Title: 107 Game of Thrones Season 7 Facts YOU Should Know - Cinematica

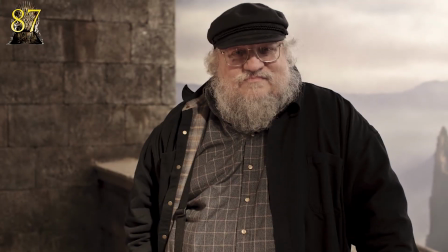The actor describes it as more of a club than a sword. According to George R.R. Martin, Beric may be resurrected six times no less, but he's no longer alive.
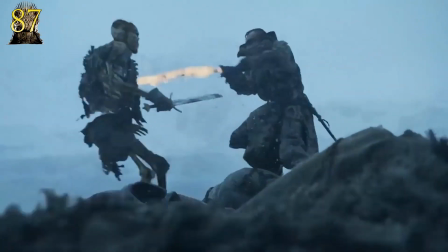He's just as dead as the whites and the plan was for him to become less and less human over time.
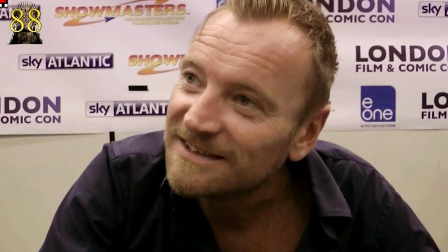At Comic-Con a few years back when asked what he'd like to see happen in the final season, Dormer said that he wanted to see Beric and his flaming sword on the back of a dragon.
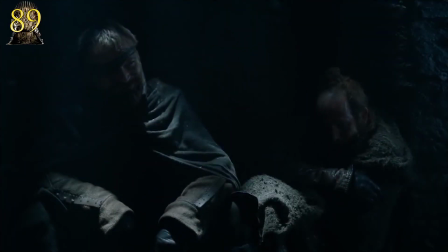Oddly enough, his wish came true a season early. For the actor's next prediction, Dormer claimed he wants Beric to fight one of two people, the Night King or the Mountain.
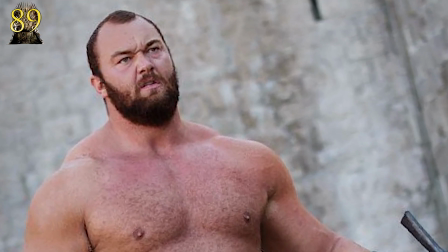Although he felt like he might have a better chance facing off against the Mountain. Yeah, the Night King didn't turn out so hot.
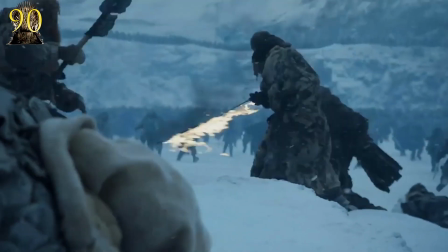The white that the Hound carried through most of the sequence was no dummy. There was an actual guy up on his back.
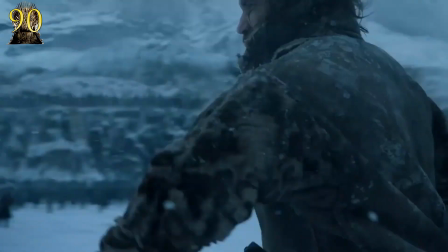Supposedly, Rory McCann injured his knee during his sudden stop on the lake when the ice first started to break.
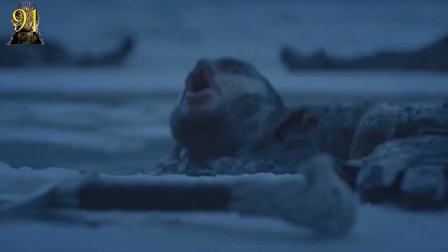When John emerges from the icy water after the battle, the direwolf pommel on Longclaw seems to open its eye.
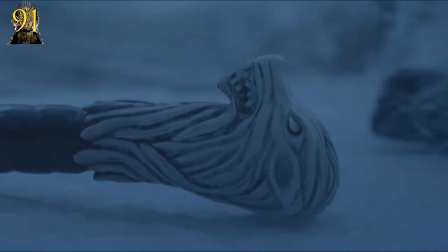This supposed detail caused an uproar of new theories on social media.
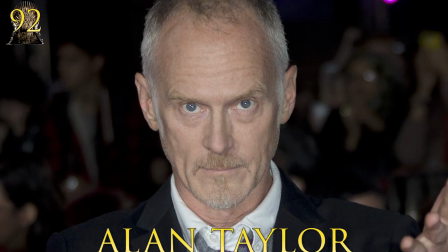Unfortunately, all of the theories were debunked when episode director Alan Taylor admitted he had no idea what people were talking about.
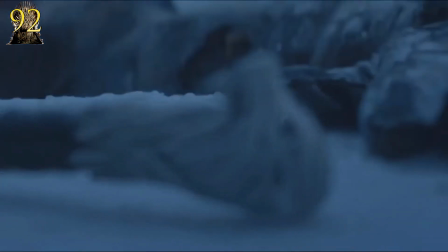As it turns out, the eye was just frosted over and it cleared off once Jon splashed water onto it. The showrunners loved to mess with their fans' emotions.
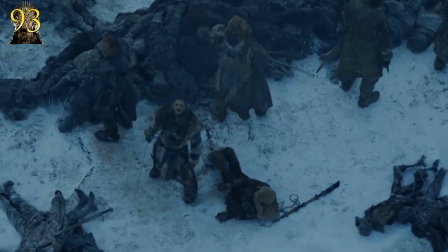The most fun they had in this episode then was teasing that all of the good guys would get away scot-free, only for the Night King to come in and take down Viserion.
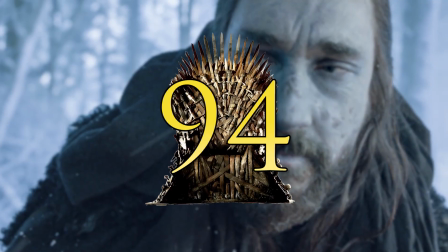They planned this twist because they knew the emotional impact it would have over the audience. The writers decided to bring back cold hands Benjen because he worked with the scene's compressed time frame.
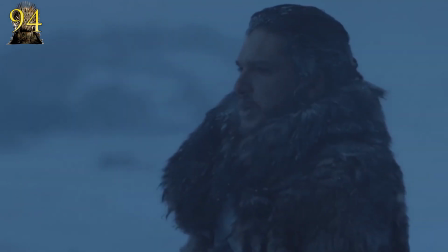His face alone provided the emotional connection that they needed to convince Jon Snow of his next move.
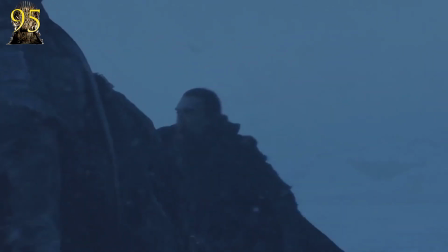The final deciding factor behind Benjin's return was that it felt like the most satisfying way to end his storyline while justifying his life's purpose to the audience.
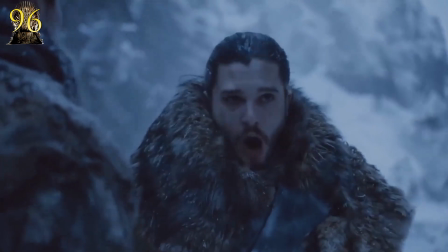Many fans voiced their confusion over the time span of the episode, including questioning how fast Gendry ran back to Eastwatch, got a raven to Dragonstone, and summoned Dany and her dragons up north.
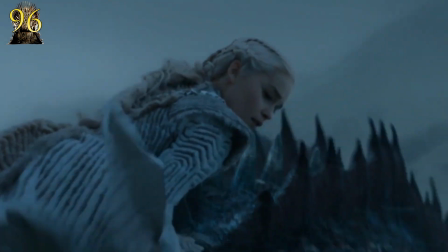Director Alan Taylor admitted that the chronology is a bit hazy, but felt that it shouldn't be the main concern for the audience.
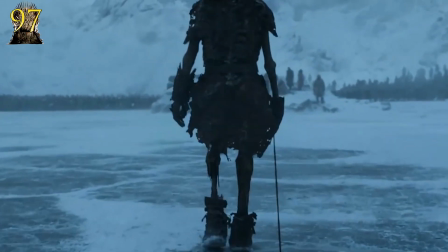If it makes detail-oriented fans feel better, though, Taylor did say that Twilight Beyond the Wall is much longer,
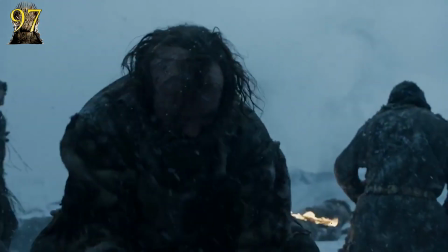So the Jon Snow Suicide Squad's wait for Dany could have been much more than standard night Fans can't help but wonder why Cersei's hair had been kept short ever since it was shaved off in season 5 Many believe it's symbolic of her progression to power now that she resembles her father Tywin Outfits and all this season has been repeatedly
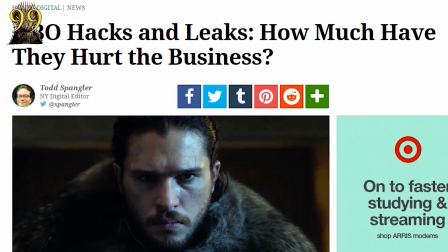targeted by a group of hackers that refer to themselves as the Mr. Smith group The group stole 1.5 terabytes of footage from the company's servers and
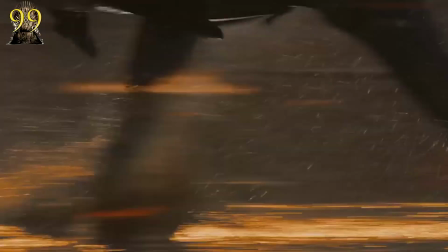were ransoming it for 250,000 bitcoins The hackers leaked episode 4 of the season and threatened to leak the season
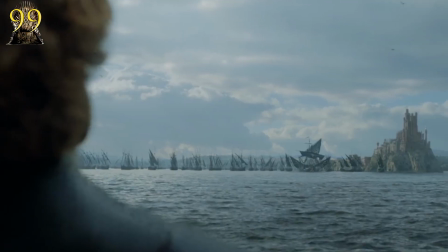finale as well But Balls of Valyria and Steel HBO claimed that they would not pay the ransom nor play their games.
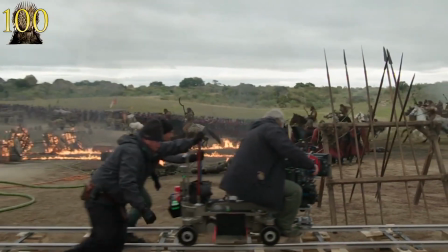Because of the delayed schedule this season, the showrunners claim that fans may not see season 8 until 2019.
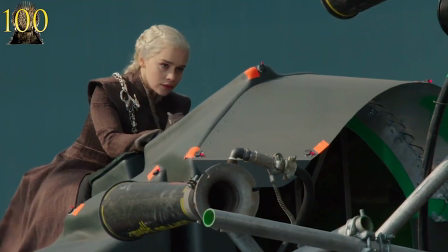But we'll have a better idea of the time frame once the showrunners complete the production schedule.
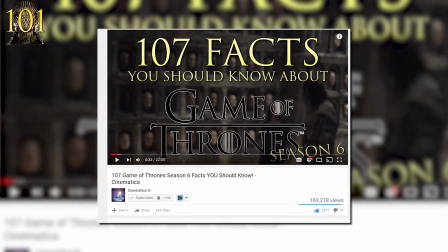In our season 6 fact video, we mentioned all of the spinoff possibilities that HBO is considering for the show.
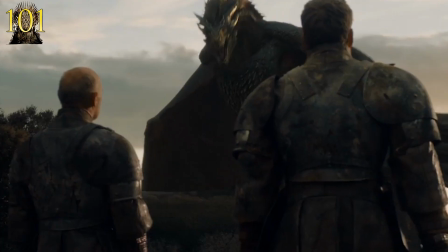Screenwriter Jane Goldman, who's involved with the potential series, has now claimed that it could be based on an event that we're all familiar with.
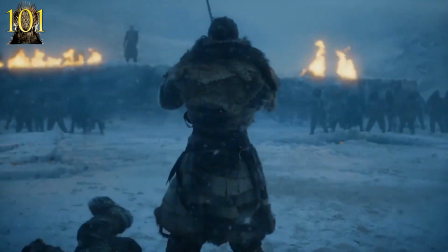So, could it be Robert's Rebellion? The Fall of Valyria? Let us know in the comments below what you think a little bit after the sixth episode of the season aired an image circulated
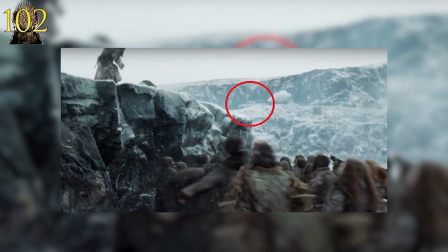around the internet Showing a truck in the background of the white walker sequence many thought this was a mistake during filming However,
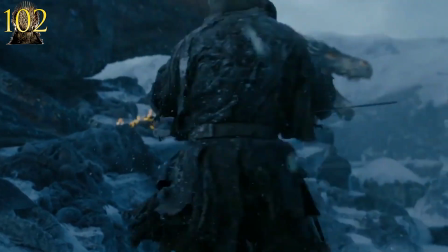it was debunked immediately after explaining to everyone that it was actually from inside the thrones and not the actual episode in an interview with Michelle
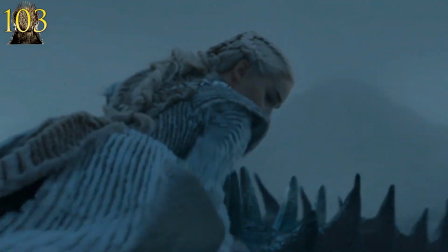Clapton It was revealed that Daenerys his white fur coat seen in Beyond the Wall was meant to mirror Viserys and the clothing he wore in season 1.
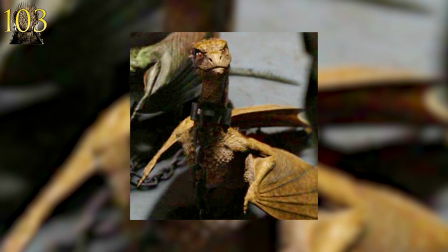Fans, however, found it to be an homage to Viserion, the dragon she lost in that same episode.
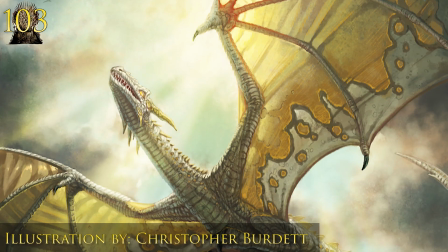While not particularly noticeable in the show, Viserion was described as cream and gold in the books, similar to Dany's white fur coat.
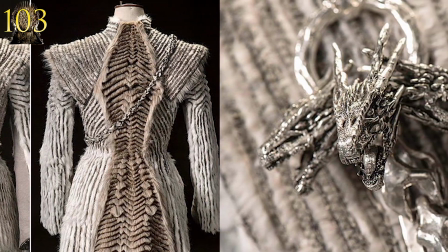While on the topic of Daenerys' clothing, you can see that she's adopted the look of House Targaryen, red and black.
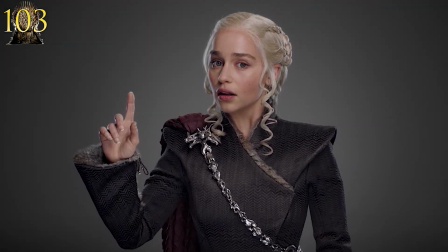A lot of the clothes she wears throughout the season reflect her Targaryen lineage, and similar to her white fur coat, the shape is a callback to the shape of Viserys' clothing in season 1.
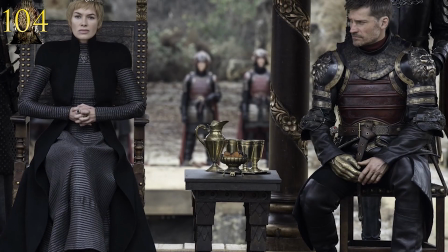One of the major themes of this season, according to D.B. Weiss, is character arcs and changes of heart.
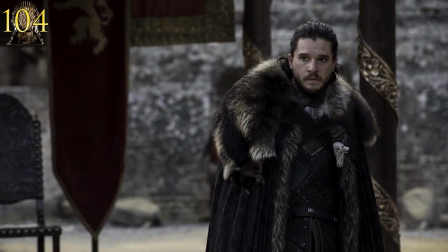The Dragon and the Wolf embodies that theme most of all because all the main characters are changed in some way by the events of this episode.
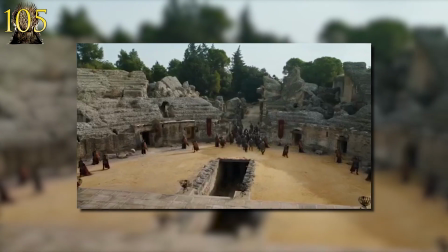The Dragon Pit sequence is referred to as the scene of the season, but it's also dubbed one of the most essential scenes in the entire series.
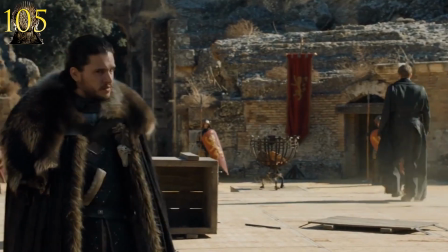It was very complicated to film. The scene took several days because there was an exhausting amount of character covers they felt was absolutely necessary.